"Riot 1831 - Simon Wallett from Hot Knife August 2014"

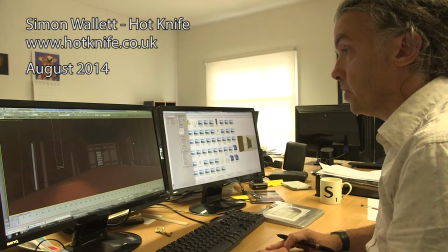[0:00]
Okay, so this is the long gallery, and the stage that we got to prior was a little bit more basic.
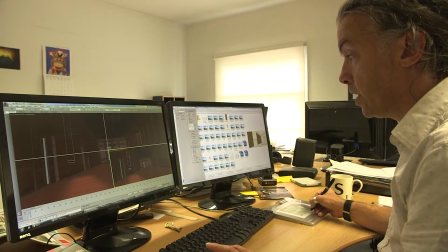[0:06]
So here we looked at adding a bit more kind of detail into the scene.
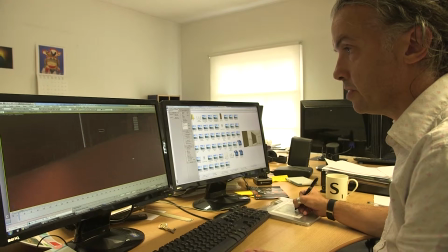[0:14]
So we've got some kind of paneling
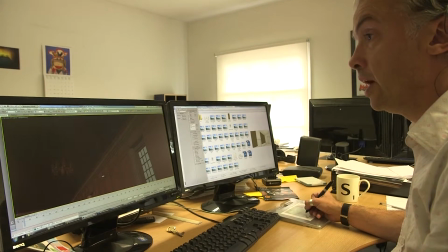[0:18]
around the windows, an extra detail on some of the features there.
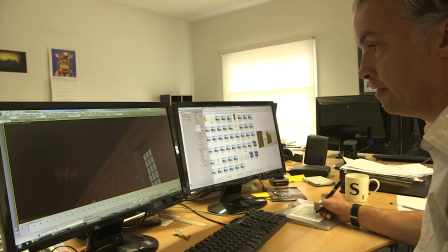[0:24]
So we modelled those up, and that's a combination of it being in 3D
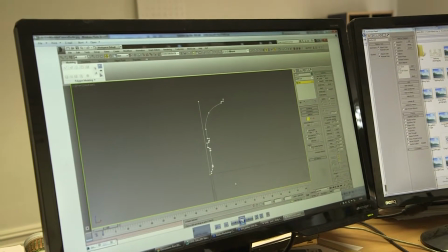[0:31]
and even kind of going into 2D and getting the extrusions for the cornicing, etc.
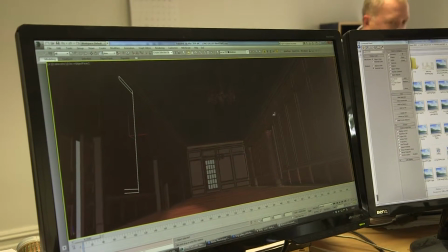[0:39]
So we finished off all the detail modelling for that with just a plain material
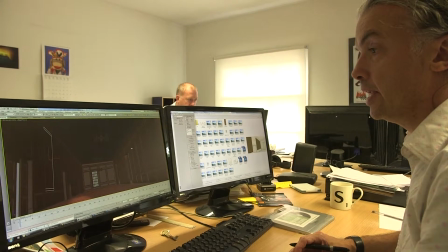[0:48]
here, and then we kind of moved it into texturing and lighting of the scene to get that kind of authentic feel.
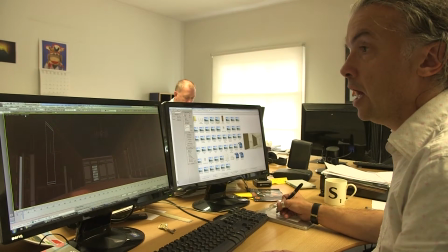[0:56]
And again, that shuttling between the 3D project.
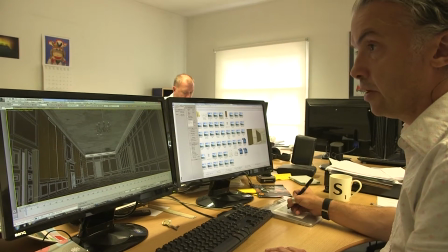[1:01]
So here we can kind of see we go from clay view
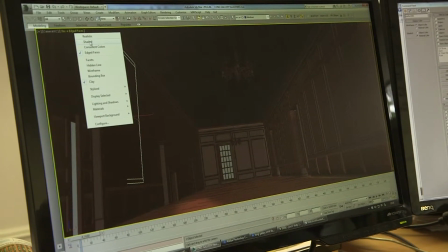[1:07]
here without the materials to a shaded view.
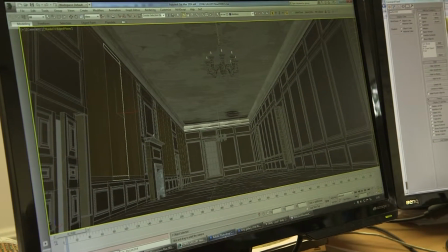[1:12]
And it's a combination of working then between 3D and then going into Photoshop,
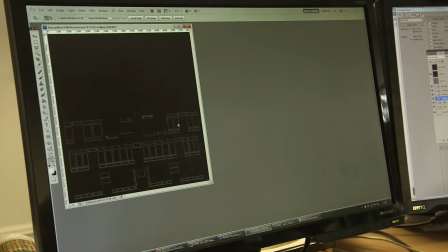[1:18]
where we take the 3D geometry here squashed out flat.
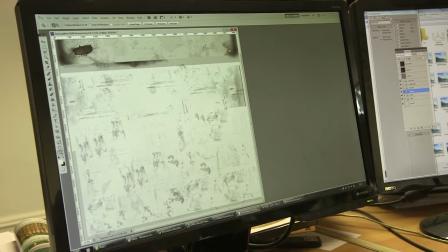[1:25]
And then that allows us to kind of paint in basic features.
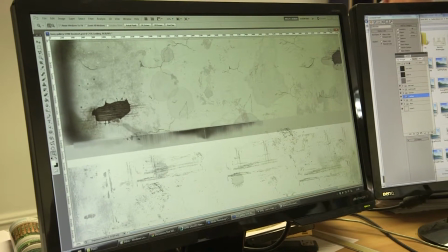[1:29]
So here we've got some detail of the ceiling where we can paint in plaster cracks,
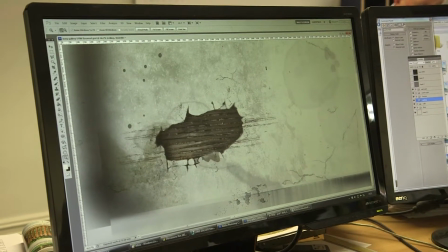[1:37]
water stains, and even floorboards and wattle and daub from supposed rooms below or above.
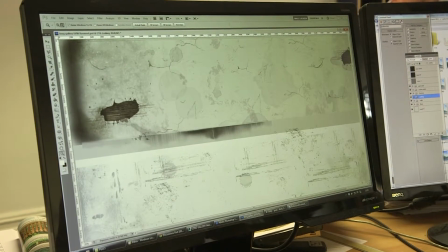[1:44]
And we can kind of paint in and make the scene look a lot more kind of lived in, as it had to be for the story and the script.
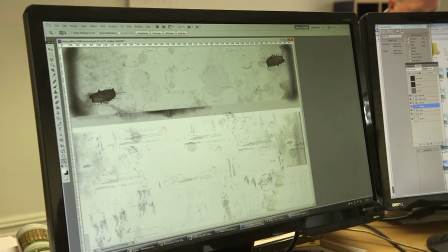[1:53]
It'd been left alone for 40 years, and it was very kind of water damaged.
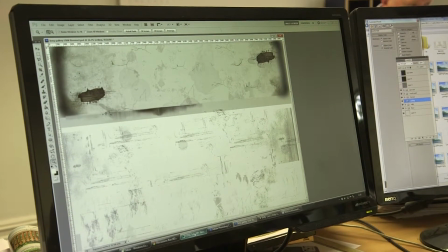[1:58]
So flipping between Photoshop and then our 3D program,
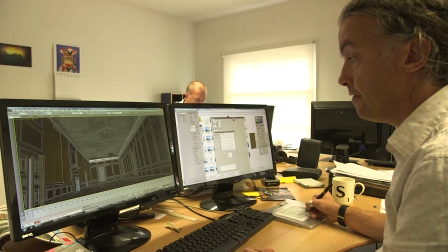[2:04]
we kind of map those textures into the environment, and then we can do some quick
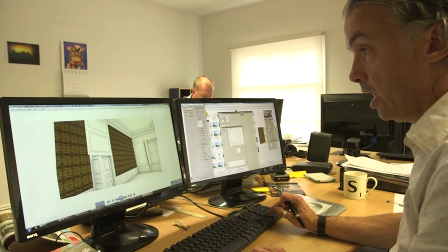[2:12]
kind of render tests just to check on how all the various textures are starting to look.
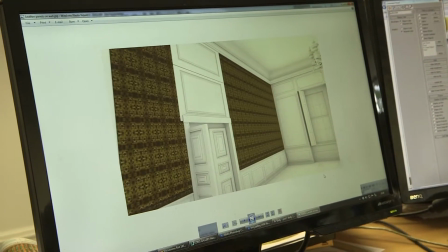[2:19]
So here we've got some of the gold gilting leather panels.
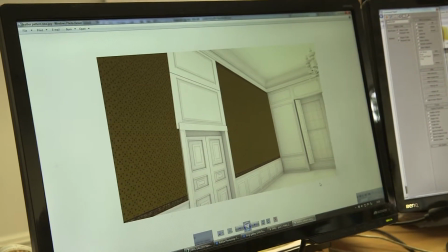[2:23]
We just had to kind of take the existing designs and tweak them to get a repeat pattern that looks natural.
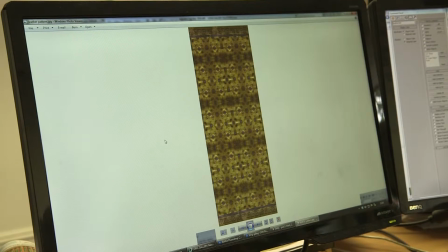[2:30]
And then we can kind of, we started here very subtly playing with different lighting.
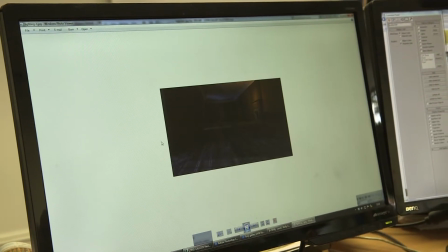[2:36]
The scene was set at night,
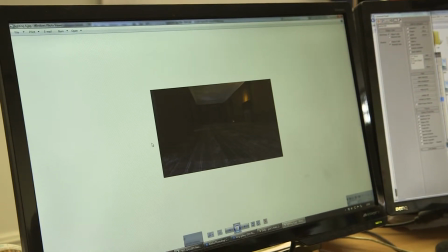[2:38]
so it's got to be fairly dim, but we want an element of enough light in there to see the kind of decay and detail
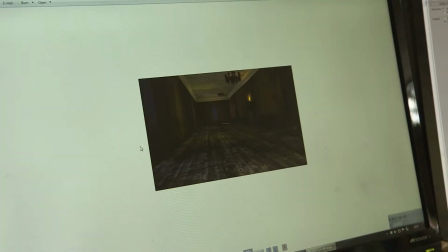[2:46]
that make the room look more interesting. So again, lots of kind of different lighting setups
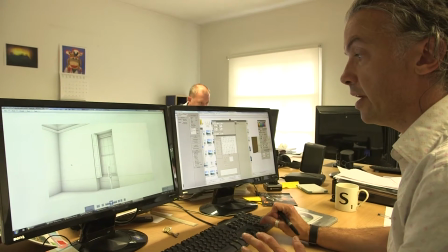[2:57]
and tests here just to make sure that everything kind of looked fine for when we take it into the games engine
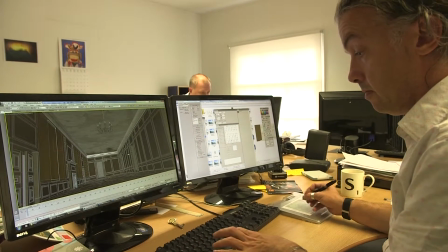[3:05]
and put it out for real. So that was it on the 3D front here.
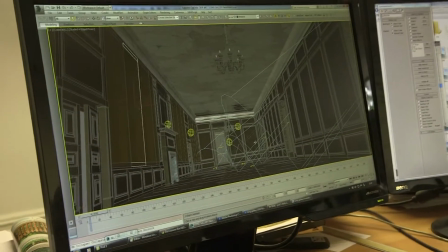[3:12]
These are some of the kind of lights that we add. So we have some kind of general ambience lights and then some specific
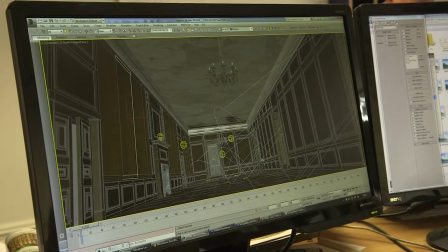[3:22]
moonlight and nighttime lights coming in through the window to kind of mimic the outside world.
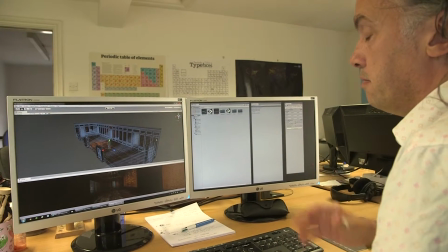[3:30]
Okay, and then this is Unity, where we can import the geometry from the 3D program.
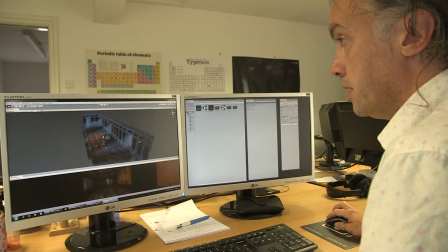[3:38]
And it gives us then the option to have a kind of real-time
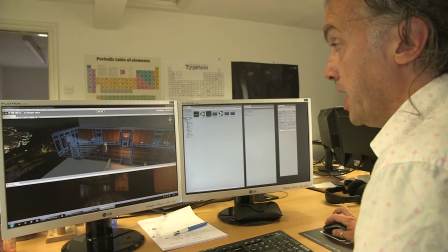[3:44]
approach that eventually will be in the augmented reality app.
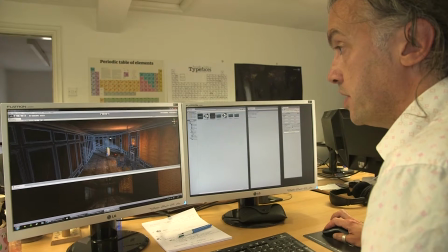[3:49]
So here you can see the geometry.